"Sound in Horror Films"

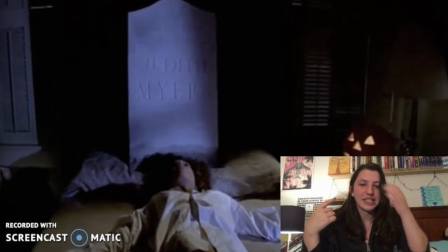249s
And you hear Laurie's kind of groaning.
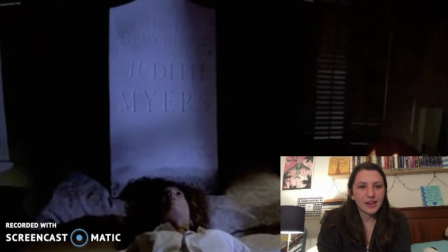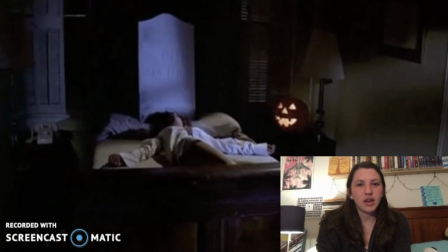259s
It's like that constant alarm. This right here is the use of dissonance, which makes you want resolution.
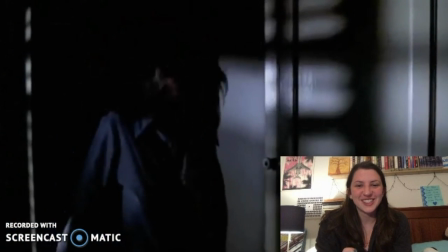270s
And there's that loud noise that makes you jump. And the scream.
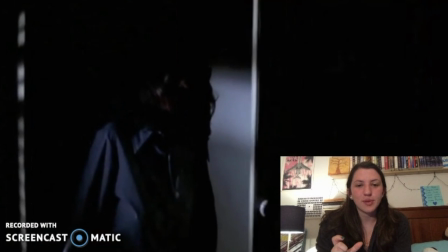277s
And then they start playing that Halloween theme.
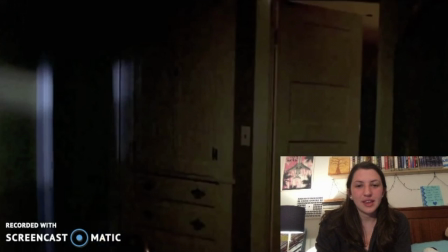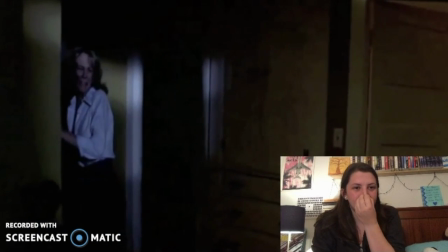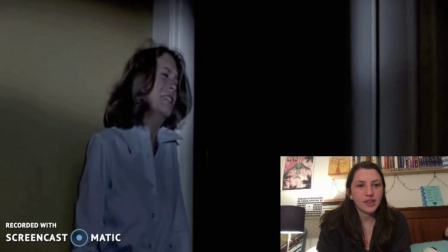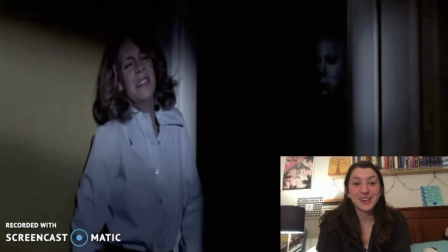300s
Oh, she's crying. But there's Michael Myers' face, and there's that sound again.
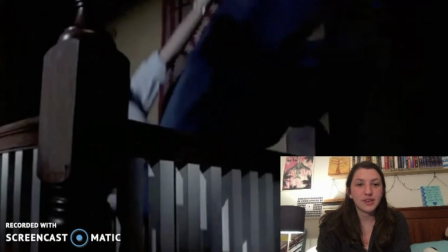305s
Which is... Okay, so we got the screaming, we got the falling.
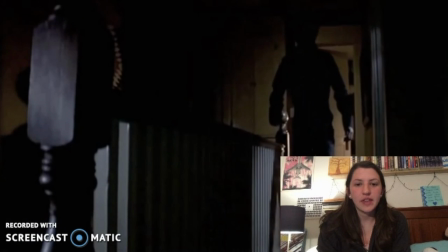314s
And there's the piano riff.
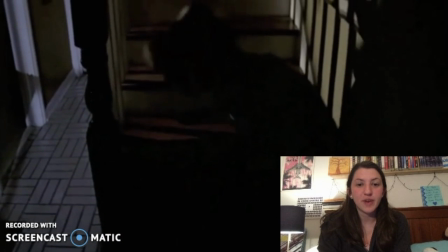316s
And I think this is really interesting because it reminds me of a heartbeat. That staccato rhythm.
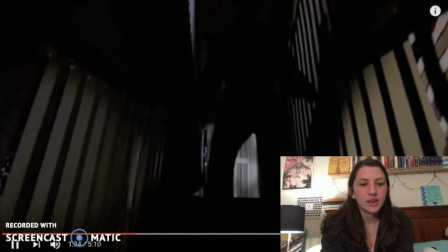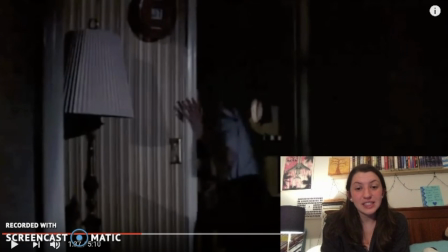333s
So I think that's enough of that scene right there. You get the silence leading up to the bodies being shown on the screen, which is accompanied by the sound, and that sound is what makes your heartbeat spike. Another quote from Bridget Cherry, which I think really applies to Halloween, is that music in particular can create sensations of tension, alarm, and anxiety in the viewer, and horror film music can often be discordant, pulsing with the rhythm of a heartbeat. Long, deep notes can create states of tension. Staccato rhythms indicate a raising in anxiety levels. I think that's really applicable for the scene in Halloween because you get that short little piano rhythm, the staccato one, where Michael Myers is chasing Laurie through the house, and that kind of makes you anxious, but then you also get those lower notes later in the scene when she's running away from him,
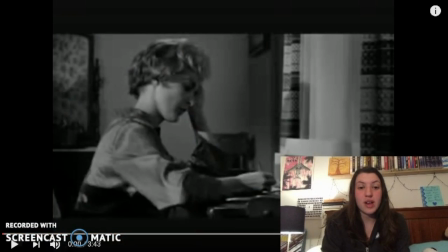391s
and I think that also creates a state of tension. So now I want to watch the iconic shower scene from Psycho. Hopefully we'll be able to watch most of this.
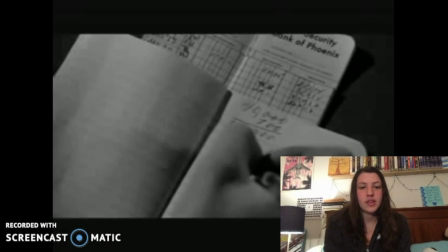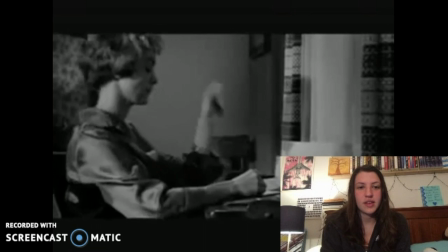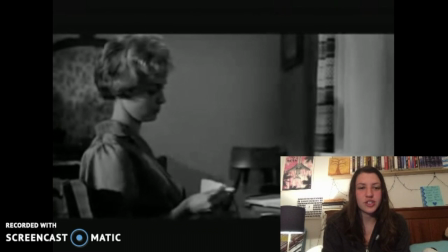418s
Right now you just have a little bit of background music.
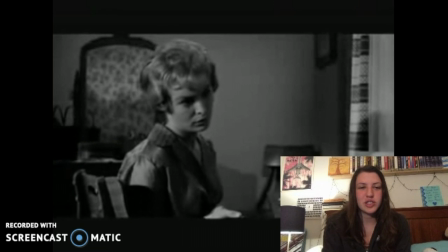420s
This could be scary, it could be just to amp up the fact that it's a horror movie.
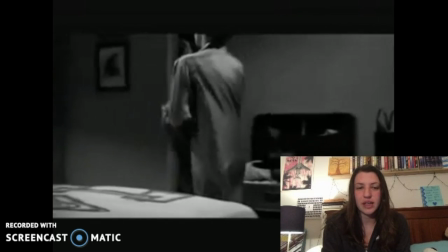430s
And something's off here. So she's just stolen money from her boss. And now she's gonna go take a shower.
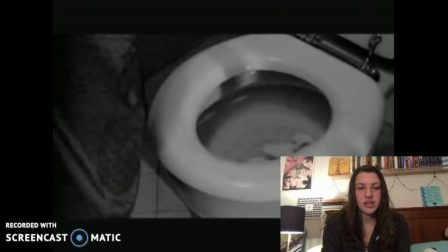438s
So we get just those mundane sounds.
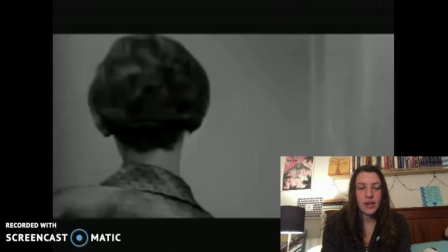445s
The music stops, which is a clear sign that something's gonna happen.
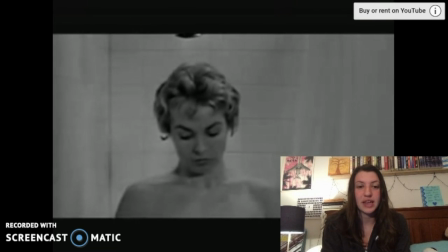453s
This was so unprecedented. Alfred Hitchcock killing off his leading lady in the beginning of the movie.
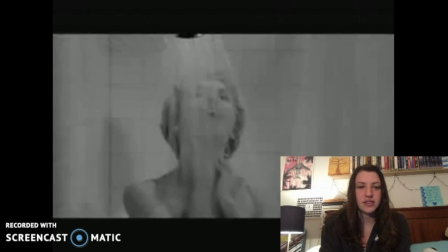465s
These are just everyday sounds, so there's no music going on.
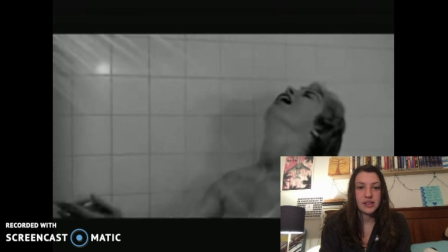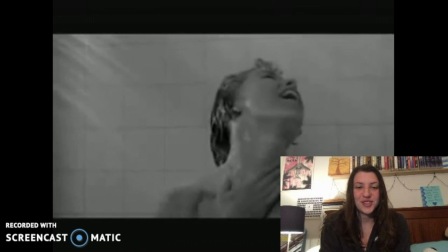474s
Charlie's picture notice.
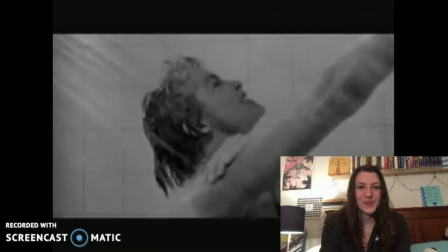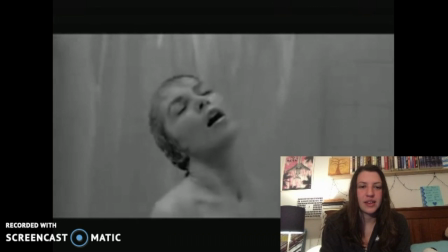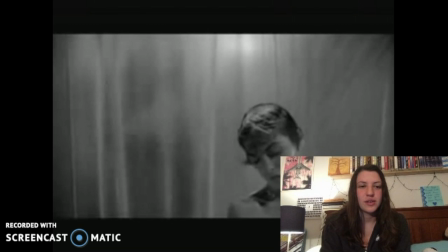486s
I like this frame because the audience can see what Marion can't.